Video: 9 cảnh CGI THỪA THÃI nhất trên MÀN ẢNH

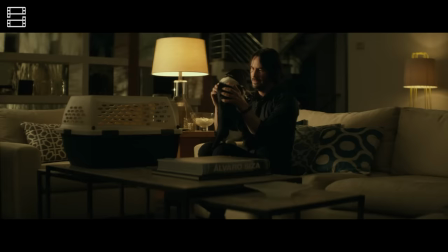[8:16]
Tuy nhiên, họ vẫn giữ lại nó, bởi một chi tiết nhỏ như thế là đủ để thể hiện tình yêu vô bờ bến mà John Wick dành cho chú chó và cho người vợ đã khuất của mình.
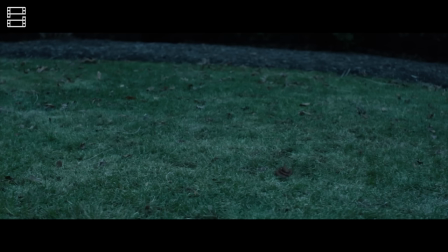[8:23]
Có điều giá trị của cục phân giả lại không nhỏ chút nào. Được biết, nhà sản xuất đã phải chi trả tới $5,000 để dựng lên bãi mìn này.
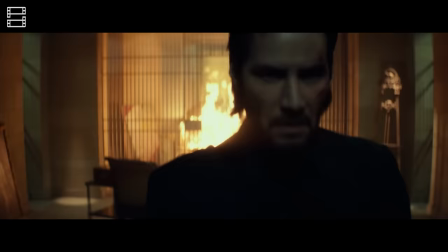[8:31]
Nhưng với màn thể hiện tuyệt vời của chuỗi phim John Wick tại phòng vé, có lẽ những sếp lớn tại xưởng phim Lionsgate cũng chẳng tiếc nuối khoản đầu tư đó đâu.
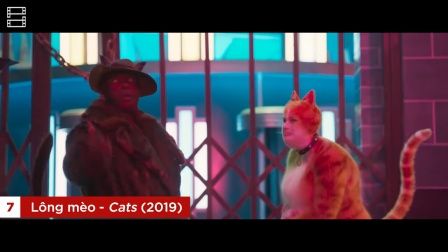[8:40]
2.8 điểm IMDb, lỗ hơn $100,000 và trở thành nguồn cảm hứng cho vô số các meme thủ trên mạng.
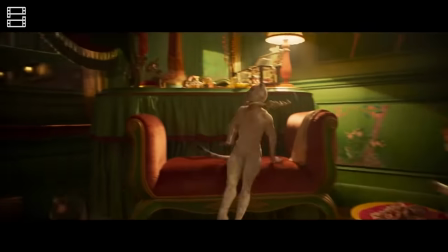[8:46]
Đó là những thành tích vô tiền khoáng hậu mà bộ phim Cats của đạo diễn Tom Hooper đạt được trong hành trình chuyển thể từ sân khấu kịch lên màn ảnh của mình.
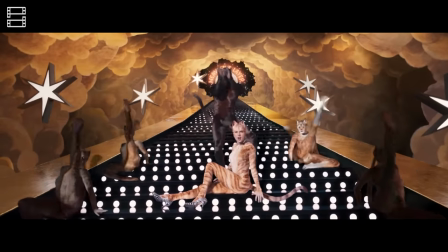[8:53]
Đặc biệt đáng chú ý, phần kỹ xảo những bộ lông mèo trong phim trở thành chủ đề bàn tán không ngớt từ khi những hình ảnh đầu tiên được công bố.
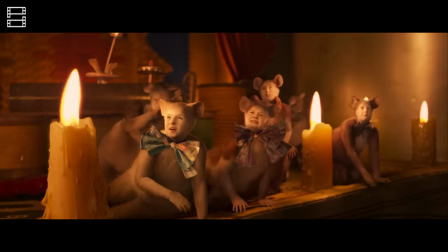[9:00]
Vẫn giữ nguyên khuôn mặt và dáng hình của con người, ekip sản xuất Cats chỉ dùng CGI tạo ra lớp lông phủ lên cơ thể, cùng đôi tai và cái đuôi đặc trưng của loài động vật này.
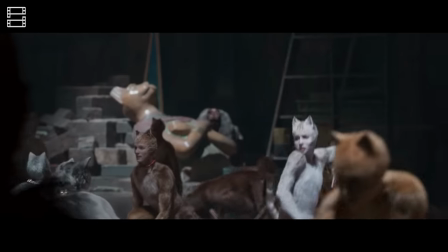[9:09]
Quyết định trên đã khiến các hoàng thượng của chúng ta không còn vẻ dễ thương như ngoài đời, mà nhạy cảm thay, giống với các diễn viên đang khỏa thân và nhảy múa.
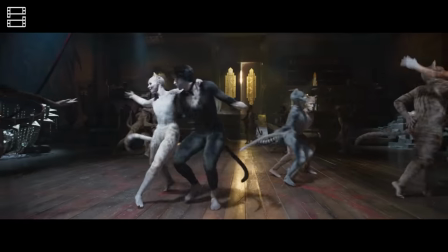[9:16]
Đặc biệt với những bộ lông sáng màu như nhân vật Victoria của diễn viên Francesca Hayworth.
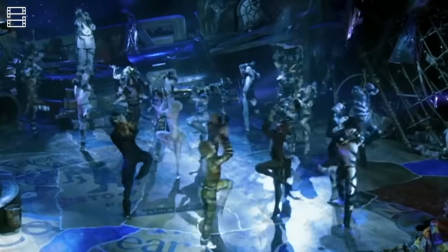[9:21]
Dù có thể thông cảm với quyết định này của đội ngũ làm phim khi tác phẩm được chuyển thể từ một vở Broadway nặng về trình diễn,
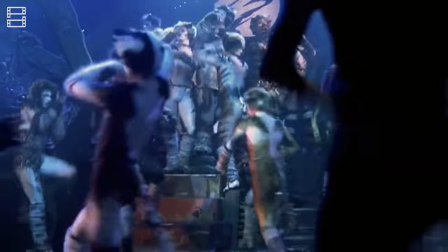[9:26]
mà nếu để những chú mèo sát với thực tế thì những màn biên đạo sẽ rất khó thực hiện.
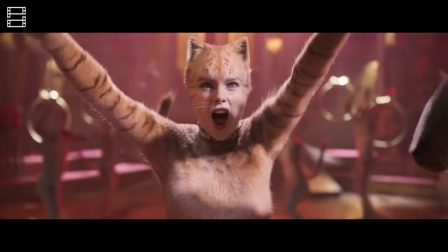[9:30]
Tuy nhiên, việc một sinh vật có các ngón tay của con người, khuôn mặt của con người, đứng như con người nhưng lại được phủ lông lá, thật sự tạo ra cảm giác rất không hài hòa.
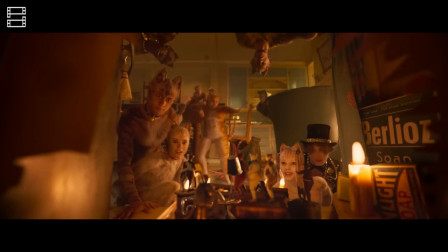[9:39]
Thậm chí CGI của những chiếc áo lông này cũng được xử lý rất qua loa, tạo ra một trải nghiệm điện ảnh khiến khán giả phải nhăn mặt.
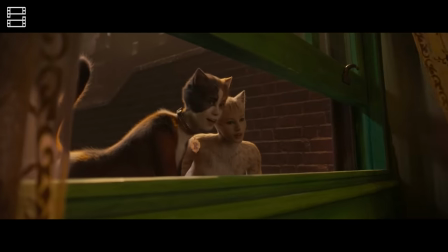[9:46]
Phá hỏng các tạo hình vật lý thông thường là vậy, nhưng phim lại quyết định giữ tính chân thật giữa tỷ lệ của nhân vật và các đồ đạc xung quanh.
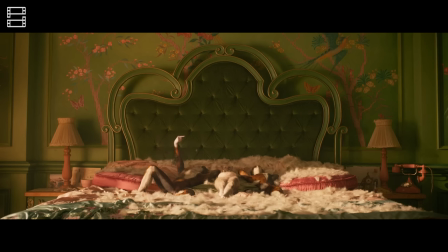[9:52]
Theo đó, những thứ như bàn ghế, căn bếp đều trở nên khổng lồ, và trải nghiệm xem Cats giống như xem Toy Story, nhưng
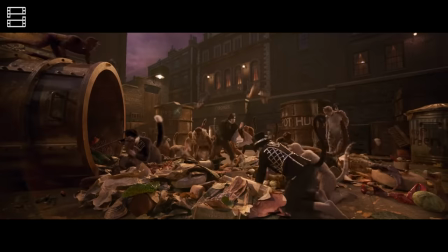[9:59]
thay những nét vẽ tuyệt đẹp của Pixar bằng những cảnh CGI rẻ tiền và cầu thả.
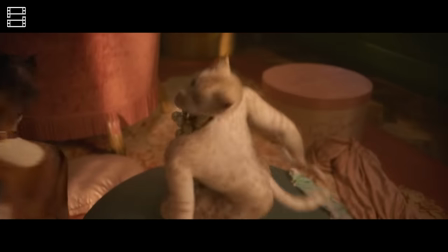[10:02]
Chung quy lại, đoàn làm phim có lẽ đã tự làm khó mình khi chưa cần nhắc đến câu chuyện mà chỉ từ ngoại hình tác phẩm đã chẳng lấy lòng được khán giả.
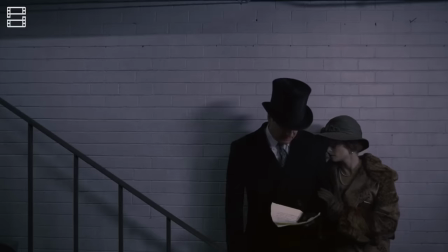[10:09]
Đây có lẽ là cú ngã đau nhất sự nghiệp của đạo diễn Tom Hooper, người từng đứng sau những tác phẩm chạm tới Oscar danh giá như The King's Speech hay Những Người Khốn Khổ.
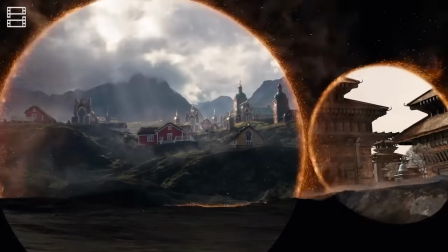[10:20]
Kỹ xảo trong phim siêu anh hùng thì có gì kỳ lạ nhỉ?
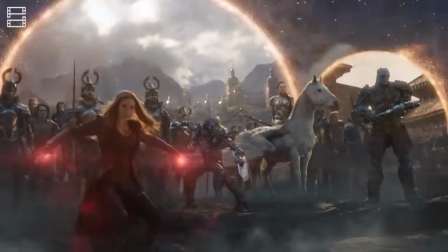[10:22]
Khi mà các nhân vật trong màn ảnh có thể bay lượn trên không trung hay bắn ra những tia năng lượng sặc sỡ, sử dụng CGI là lẽ đương nhiên.
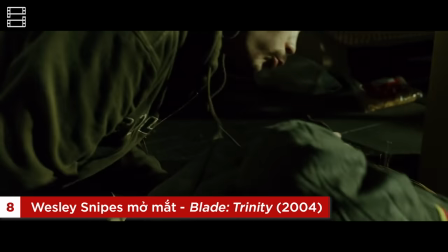[10:29]
Thế nhưng, đã từng có một bộ phim siêu anh hùng phải nhờ cậy tới kỹ xảo để thực hiện một động tác mà đến cả những đứa trẻ vừa sinh ra cũng có thể làm được.
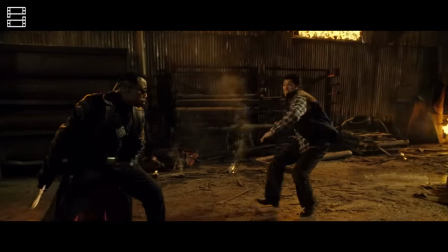[10:36]
Để hiểu được vì sao Blade Trinity phải sử dụng CGI cho một phân cảnh đơn giản tới khó hiểu, chúng ta phải biết được toàn bộ câu chuyện về quá trình sản xuất của bộ phim.
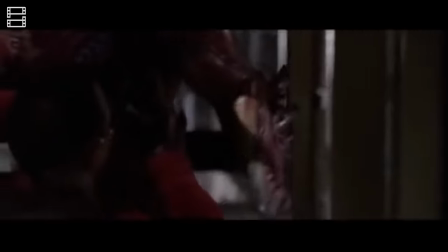[10:44]
Kể từ khi phần phim thứ 3 của gã thợ săn ma cà rồng ra mắt, rất nhiều thông tin đã được lan truyền trên các trang mạng xã hội, miêu tả lại chi tiết hậu trường hỗn loạn của dự án này.
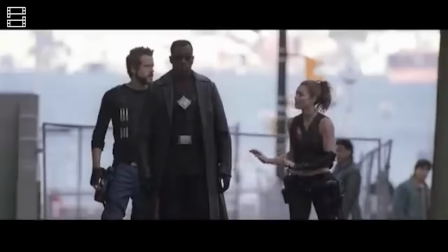[10:53]
Chủ yếu tất cả vấn đề đều đến từ những màn đôi co bi hài của đạo diễn David Samuel Goyer và nam diễn viên chính Wesley Snipes.
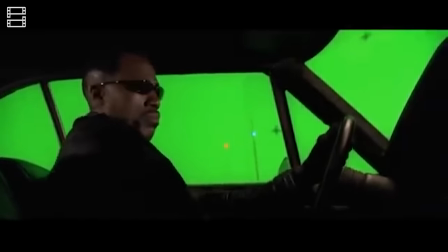[11:00]
Theo lời kể của một bạn diễn, vì không đồng tình với tầm nhìn điện ảnh của Goyer, Wesley Snipes dành phần lớn thời gian mỗi buổi quay tự khóa mình trong xe móc để chơi đồ,
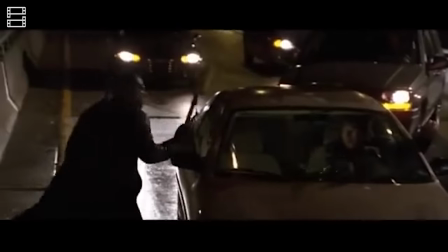[11:09]
chỉ ra đóng phim mỗi khi cần quay cận cảnh, buộc đạo diễn Goyer phải liên tục sử dụng diễn viên đóng thế.
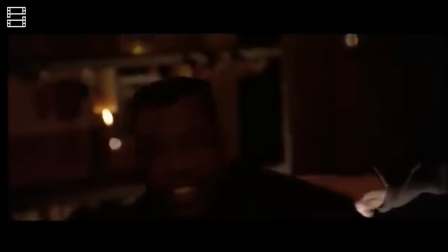[11:14]
Thậm chí sau một lần chửi lộn, Snipes còn từ chối nói chuyện với Goyer và sau đó chỉ liên lạc với đạo diễn bằng giấy nhớ.
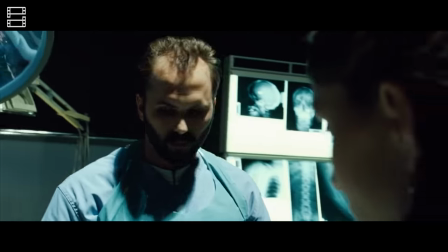[11:20]
Căng thẳng leo thang đến nỗi, trong một cảnh quay khi nhân vật Blade đáng lẽ ra phải trở lại từ cõi chết ngay trên bàn khám nghiệm tử thi,
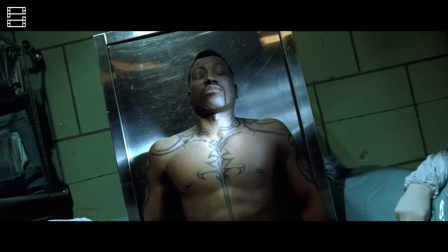[11:26]
Wesley Snipes đã không nghe theo chỉ dẫn của Goyer và từ chối mở mắt.
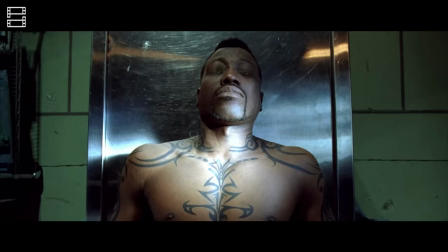[11:31]
Không biết phải xử lý thế nào, đạo diễn Goyer đành dùng tạm cảnh quay này, sau đó nhờ đội hậu kỳ dùng CGI dán đè hai con mắt lên mí mắt của Snipes.
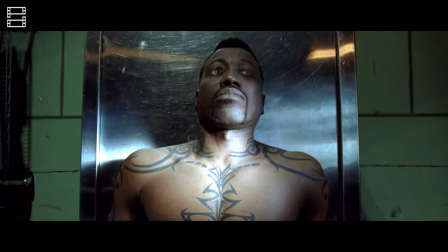[11:39]
Biết rằng đây là vào năm 2004, khi mà công nghệ kỹ xảo vẫn chưa phát triển mạnh.
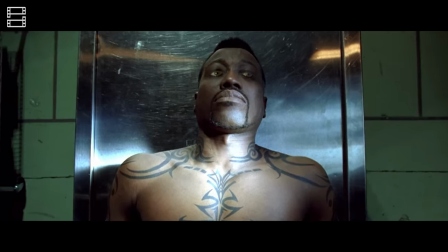[11:43]
Nhưng rõ ràng pha chữa cháy này chẳng qua mắt được bất cứ khán giả nào, khiến nhiều fan ngoài rạp phải gãi đầu tự hỏi vì sao.
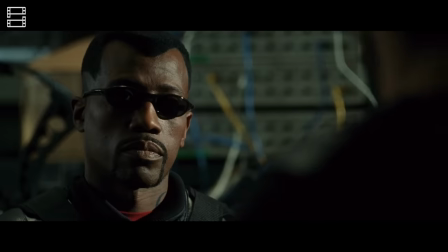[11:49]
Blade Trinity còn chứa rất nhiều vấn đề khác, đặc biệt trong khâu biên kịch,
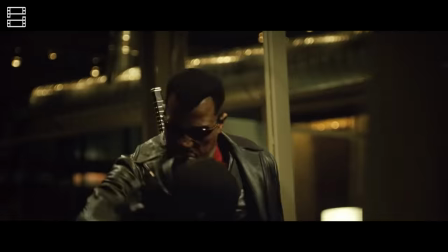[11:53]
nhưng chính sự căng thẳng giữa bộ đôi đạo diễn và nam chính được thể hiện rõ nhất trong cảnh quay đơn giản kia là một trong những lý do lớn nhất khiến phim thất bại nặng nề.
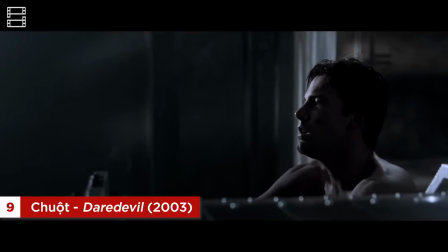[12:03]
Chúng ta sẽ kết thúc danh sách này bằng một cảnh trong bộ phim về siêu người mù Daredevil. Mỉa mai thay, chi tiết sau đây cũng mù mắt theo cả nghĩa đen lẫn nghĩa bóng luôn.
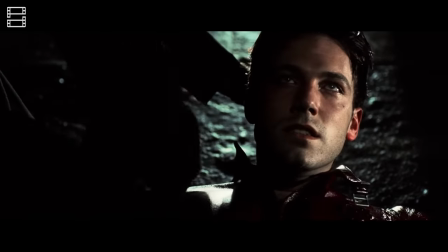[12:11]
Trong cảnh mở đầu phim, khi Matt Murdock bị cả một thùng hóa chất độc hại đổ vào mặt và cướp đi thị giác,
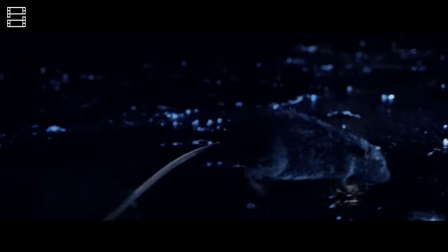[12:17]
những giác quan siêu việt của cậu đã nhận thấy một đàn chuột lúc nhúc chạy qua góc tối lấm lem của khu phố.